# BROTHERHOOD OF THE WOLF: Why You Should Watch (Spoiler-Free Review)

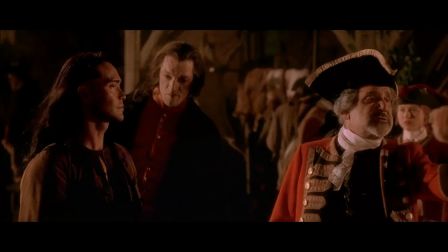Random moviegoers, casual watchers, and people suffering from face blindness when it comes to actors may or may not recognize Cassel from Ocean's 12 and 13,
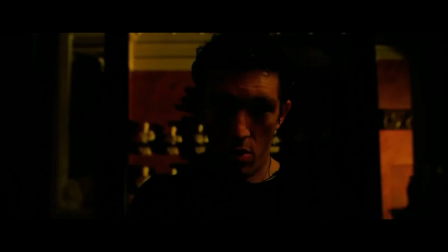where he played the Moriarty-esque international master thief, as well as the movies Black Swan,
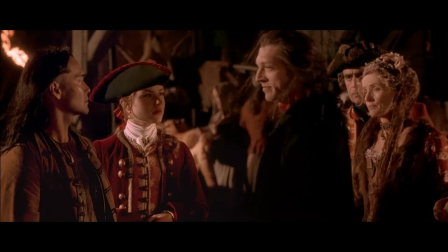Birthday Girl, Jason Bourne, Eastern Promises, and Shrek as the voice of Monsieur Hood.
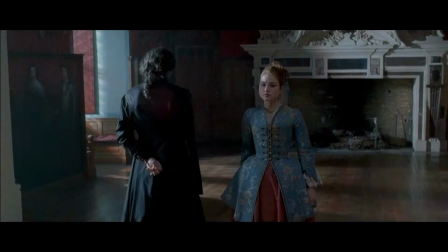The majority of Cassel's work is in French cinema, but he's done an admirable job of crossing over to American films.
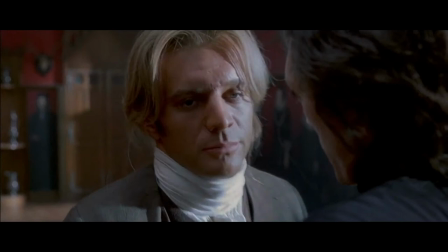Notably, most of his roles rely on his presence and acting, rather than having him fall back on his impressive martial arts skills.
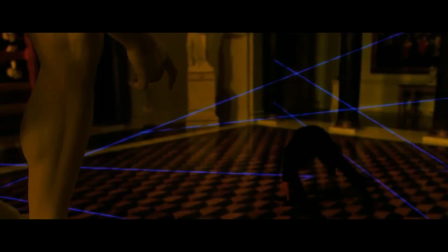Cassel is a practitioner primarily of Wing Chun and capoeira.
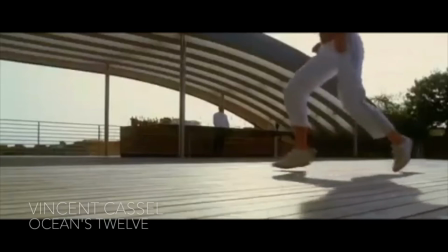Now, we briefly mentioned capoeira in our discussion of Mark Dacascos.
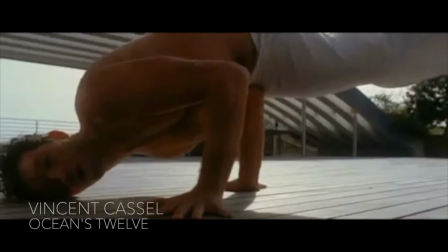Vincent Cassel, in fact, lived in Rio de Janeiro for 5 years, and he used to have Brazilian citizenship.
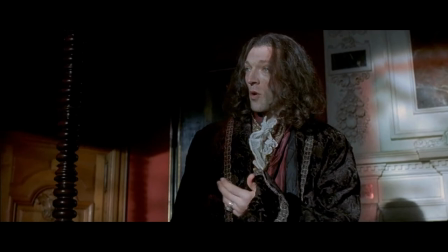He's known for having a great identification with Brazil and its culture, extending to being a practitioner of the martial art of capoeira.
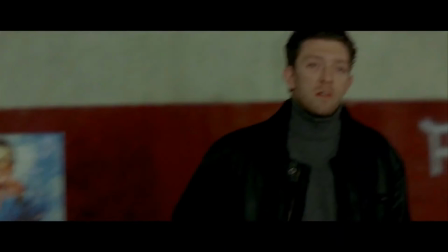In 2000, he was in a French movie playing a police officer alongside Jean Reno.
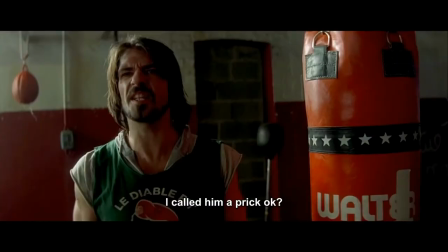It was called Crimson Rivers. In one fantastic scene, Vincent gets to absolutely cut loose on a room full of neo-Nazi types.
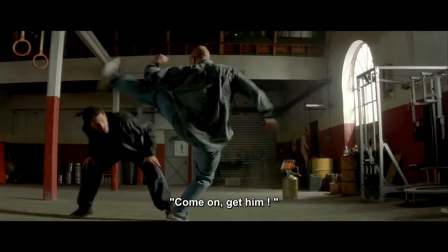It's a great scene in what's a pretty decent movie overall.
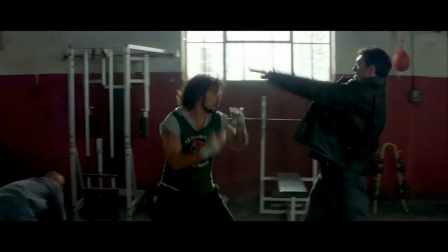It's basically a French buddy cop hunting a serial killer kind of deal.
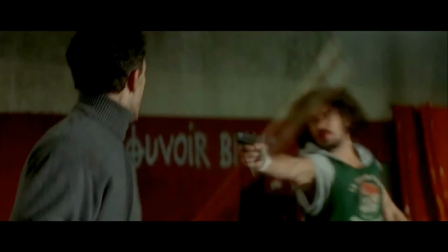But this scene is great, and pairing him up with Leon, the professional, Jean Reno, made for a really great movie.
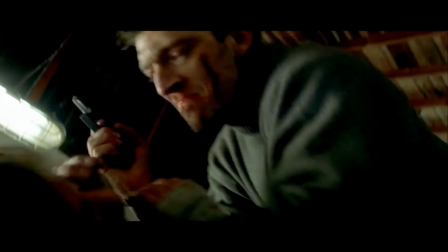In Brotherhood of the Wolf, Vincent gets to display some of his martial arts skills.
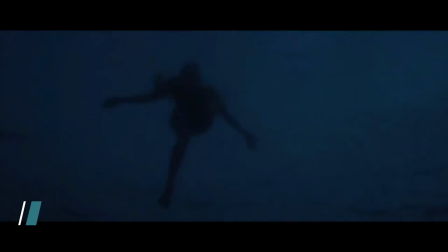Steven Spielberg in 1975 showed everyone how it's done when it comes to suspenseful horror movies.
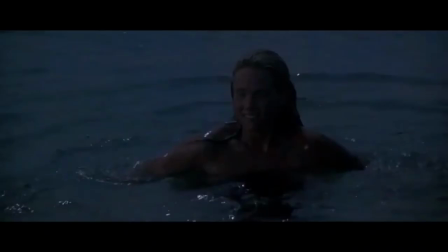In Jaws, the suspense is much more in what you don't see than what you do.
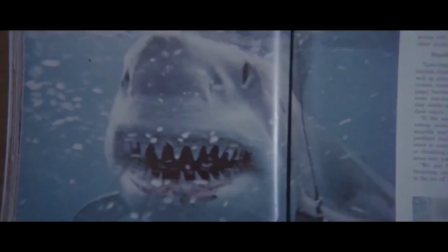True, this masterful technique is actually the end result of the big rubber mechanical shark not functioning properly,
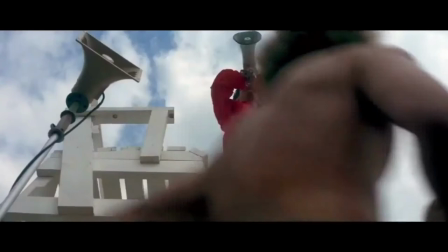forcing Spielberg to hide the monster until it absolutely had to be shown.
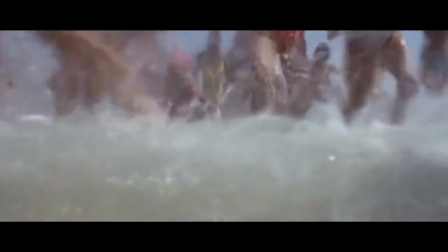Spielberg has been quoted as saying, "Had the shark been working, perhaps the film would have made half the money and been half as scary,"
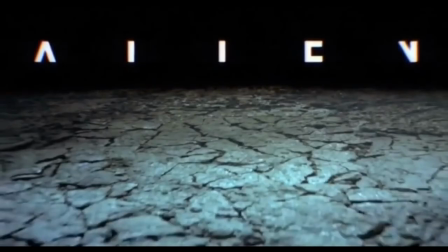acknowledging the ultimate technique of hiding the monster being the way to go.
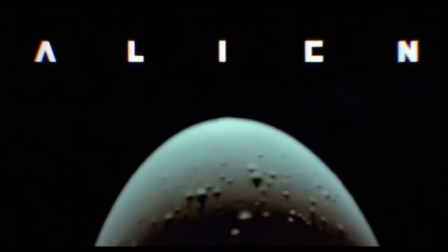Another fine example of this technique in action is Ridley Scott's Alien,
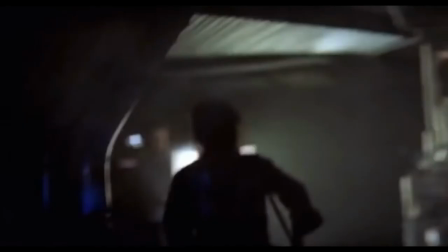where you don't get a full look at the monster until the very end of the movie. This technique is still influencing modern films.
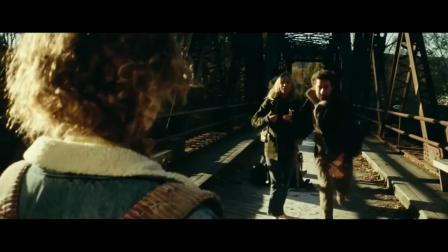John Krasinski cited Jaws as one of his primary influences in directing A Quiet Place.
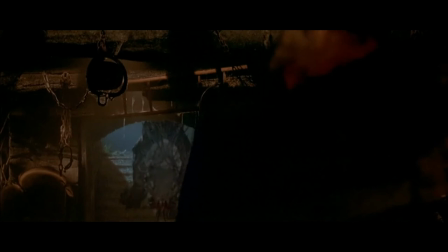This directorial technique is used to very good effect in Brotherhood of the Wolf.
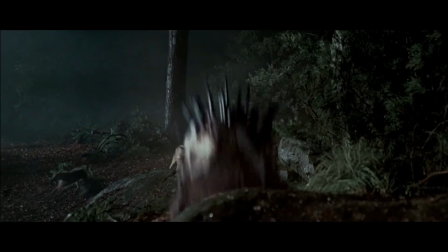You have no idea what the hell the beast could be.
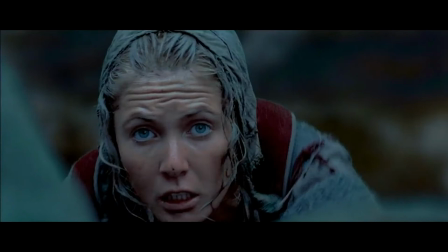You find yourself asking if it's some supernatural monster, but isn't this movie based at least mostly on true events?
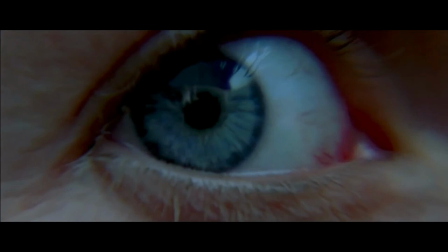Director Christoph Gans, he does a great job in this regard.
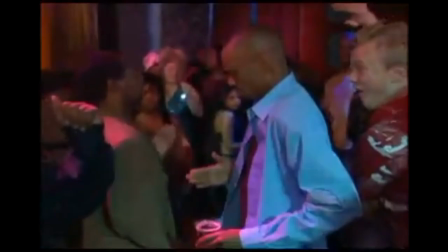So good that you can almost forgive him for his over-reliance on slow motion.
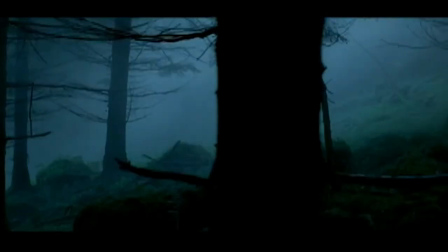So, in summary, Brotherhood of the Wolf was a unique, suspenseful, action-packed movie that you really ought to see.
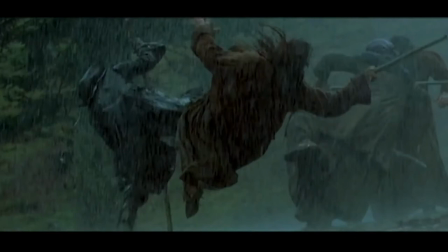It has colonial-era dudes doing kung fu, a big scary monster, Monica Bellucci's boobs.
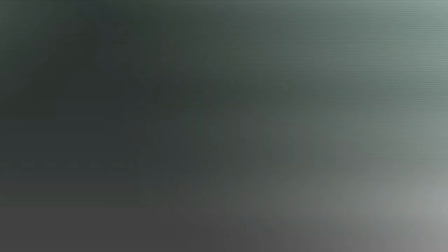What more could you possibly ask for in a movie? And that will do it for today's video, guys.
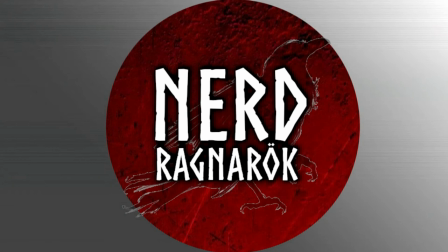Thanks for going on this journey with us. Let us know how you liked it in the comments section. And also, don't forget to like and subscribe to our channel as we bring you more thoughtful and intriguing content in the future.